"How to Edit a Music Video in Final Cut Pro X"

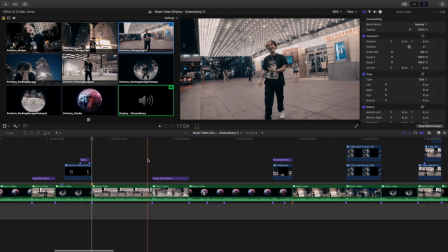[8:13]
The reason I, you know, let's say I want to, you know, choose to that cut, I'll basically scrub over right here, and I know this section right here I want to make a cut.
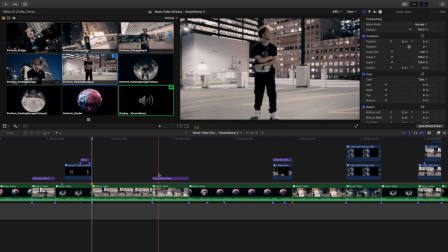[8:19]
So how do I know which clip to cut to? Well, what I do is I hover over right here, so this is where I'm going to make the cut. I look up at the cameras right here. So I try to look at the cameras and look at what clip do I like the most. Okay, I think, you know, camera 5 I think looks the best.
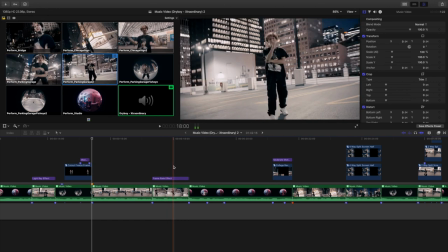[8:34]
So basically what you're doing is just, you know, when you're about to make a cut, just scrub through the clip right here and look up at the top left and look at the camera and look for,
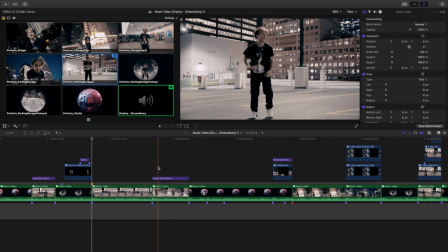[8:42]
you know, the artist doing a cool movement, or, you know, the artist doing something, you know, basically simply put, doing something cool.
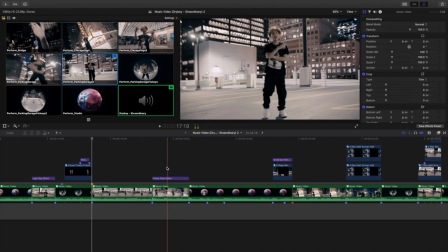[8:48]
That's the best way to describe it. But you're basically just scrubbing through right here and you're looking at cameras and saying, okay, I want to switch to camera 5. But look, camera 8, he's doing a really cool movement in camera 8. Maybe I want to switch to camera 8. So that's literally what I just did. I basically just scrubbed through and then looked at the top left and just, you know, tried to look at the cameras and just kind of see, okay, I like that or I don't like that,
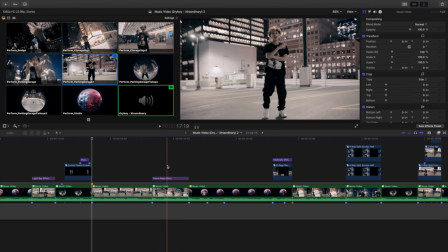[9:06]
and I chose to go with camera 5. But looking at, I think maybe like camera 2 looks pretty good, camera 8 looks pretty good.
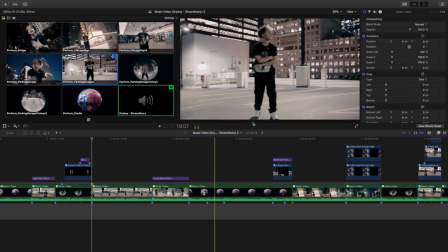[9:12]
But that's basically how I do it right there, to just scrub through and look at the camera and find the one that I like.
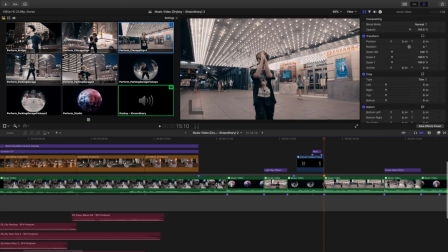[9:17]
Another helpful tool, another thing is important, is color coding. So you can see where I just color coded. I didn't color code everything perfectly, but it's always good to color code, just, you know, identify this is like b-roll, this is the multicam clip, this is the sound effect. Color coding is a really helpful organization tool. Next thing I'll go over is B-roll.
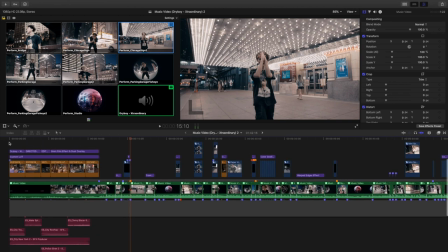[9:36]
So basically, these are just things that aren't your performance shots. So this is, you know, different B-roll right here. I'll go ahead and just exit out right here.
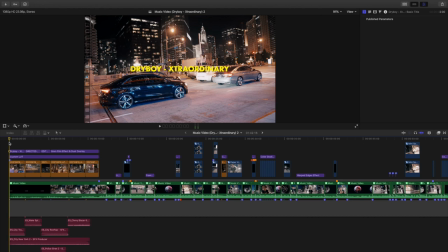[9:43]
So I have a couple little tips and tricks when it comes to B-roll. So basically, the first one is to record slow-paced B-roll for the intro and outro.
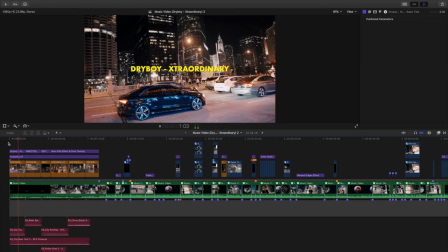[9:52]
If at least first, you know, like 10 seconds, if they are just, you know, like raging and going insane, it just wouldn't look that good.
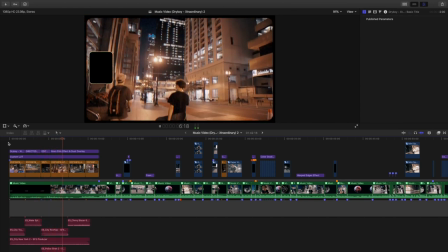[9:58]
So record, you know, slow. As you can see right here, he's just walking right here. I didn't record this, but he's just, you know, walking around the city.
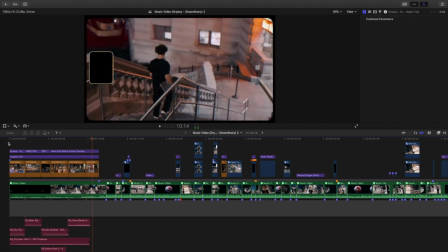[10:03]
You want to record kind of, you know, like slow paced.
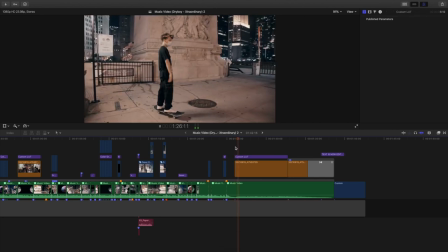[10:06]
If I go to the end right here, so as you can see right here, he's basically just on a skateboard right here, and there's just, you know, a slow shot, slow kind of, you know,
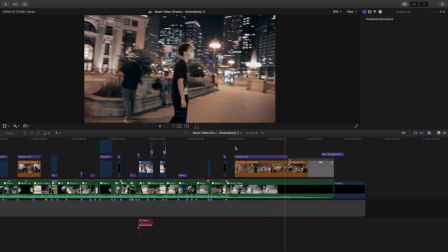[10:15]
like a gimbal kind of handheld shot right there.
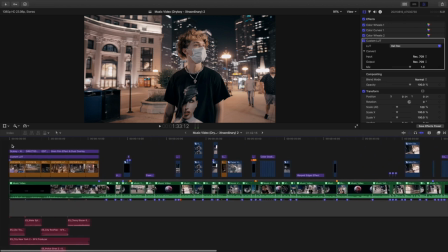[10:18]
So you want to create kind of, you want to shoot kind of these like slow paced things for the intro and outro.
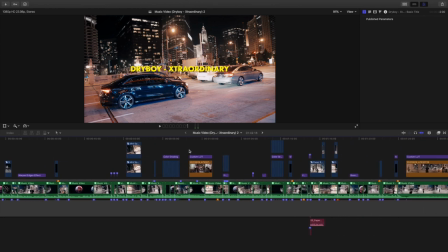[10:24]
Now a couple of things too that I've learned too with B-roll is, if the, let's say the artist doesn't really feel like lip syncing in that particular moment and he just wants, you know,
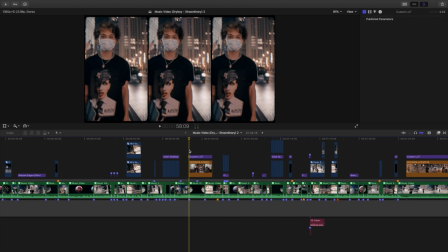[10:32]
to dance or do some sort of gesture. As you can see right here, this is an example right here. He's just, you know, flipping off the camera.
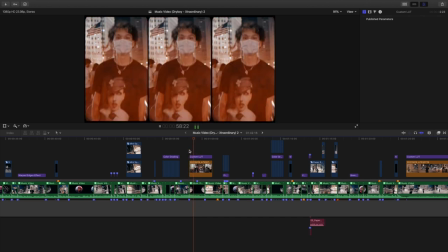[10:38]
That's just, you know, a very basic example.
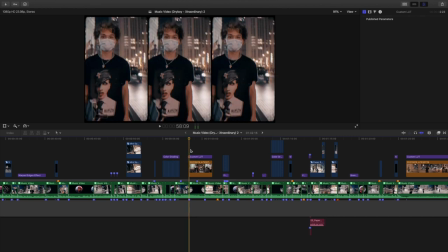[10:40]
But basically what I'm trying to get across is, maybe there's times where the artist doesn't want to just lip sync and he just wants to dance or do some sort of performance. You can use that as B-roll right there. It's as simple as that. And maybe as you can see right here, there's a couple shots of him skateboarding. Maybe your artist, your talent has, like, you know, a really cool skill. Have him showcase that in the video.
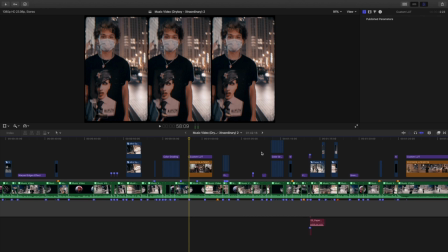[10:59]
That's just, you know, a couple of different examples of B-roll and a couple things that I've learned, you know, if I shot my music video.
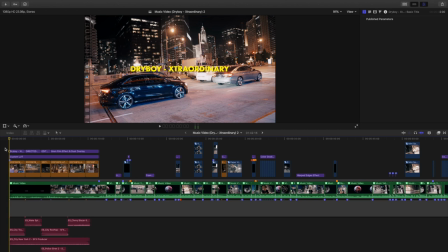[11:06]
Those are a couple things I would keep in mind. Now one thing too is the intro right here. I use the intro to basically establish where the artist is. So as you can see right here, he's in Chicago.
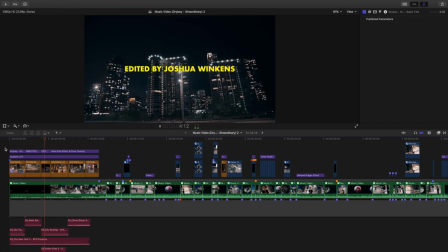[11:16]
So basically what I did right here is I broke it into different things where I said like location, singer or singers, and extras.
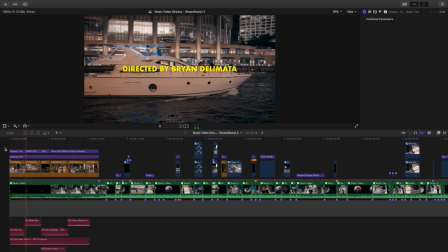[11:23]
Basically what it just means is, this is just setting up where, who like, what does the artist look like? Let's say you've never seen this artist before. What does the artist look like? So basically you're just using the intro to establish the location.
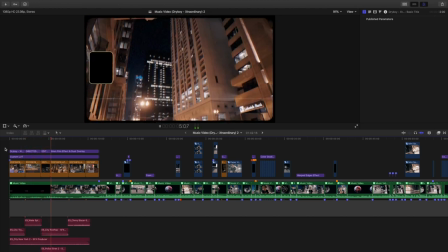[11:34]
Where are they? The scene. Who's actually, you know, singing on the actual track? Are there any extras or anything like that?
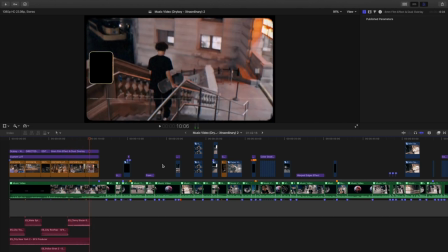[11:40]
You're basically using the intro to set up the entire music video instead of just, you know, immediately cutting into the music video.
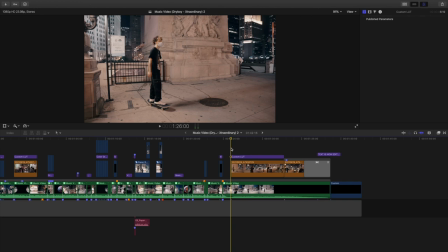[11:47]
Now that's obviously dependent on how the artist, you know, actually recorded the song. As you can see right here, here is just B-roll right here.
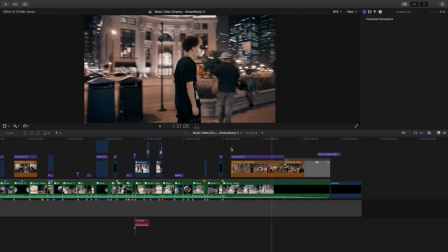[11:55]
This is kind of, you know, some slow paced one right here. This is kind of the outro, having you kind of like looking him out in the distance right there.
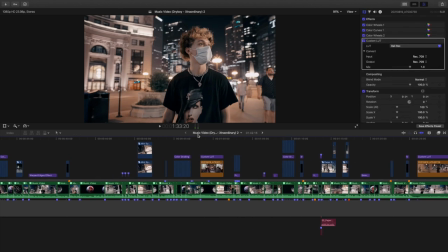[12:01]
There is just, you know, an example right there. And basically what I'm gonna do is, you just basically want to just place B-roll over slower parts of the song.
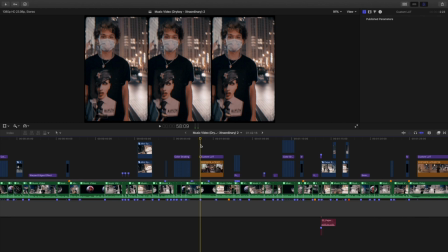[12:09]
So let's say the beat is kind of, you know, slower pace, kind of a chill part of the song. Add some B-roll just to spice it up. Let's say the artist, just a couple shots where the artist isn't really doing anything.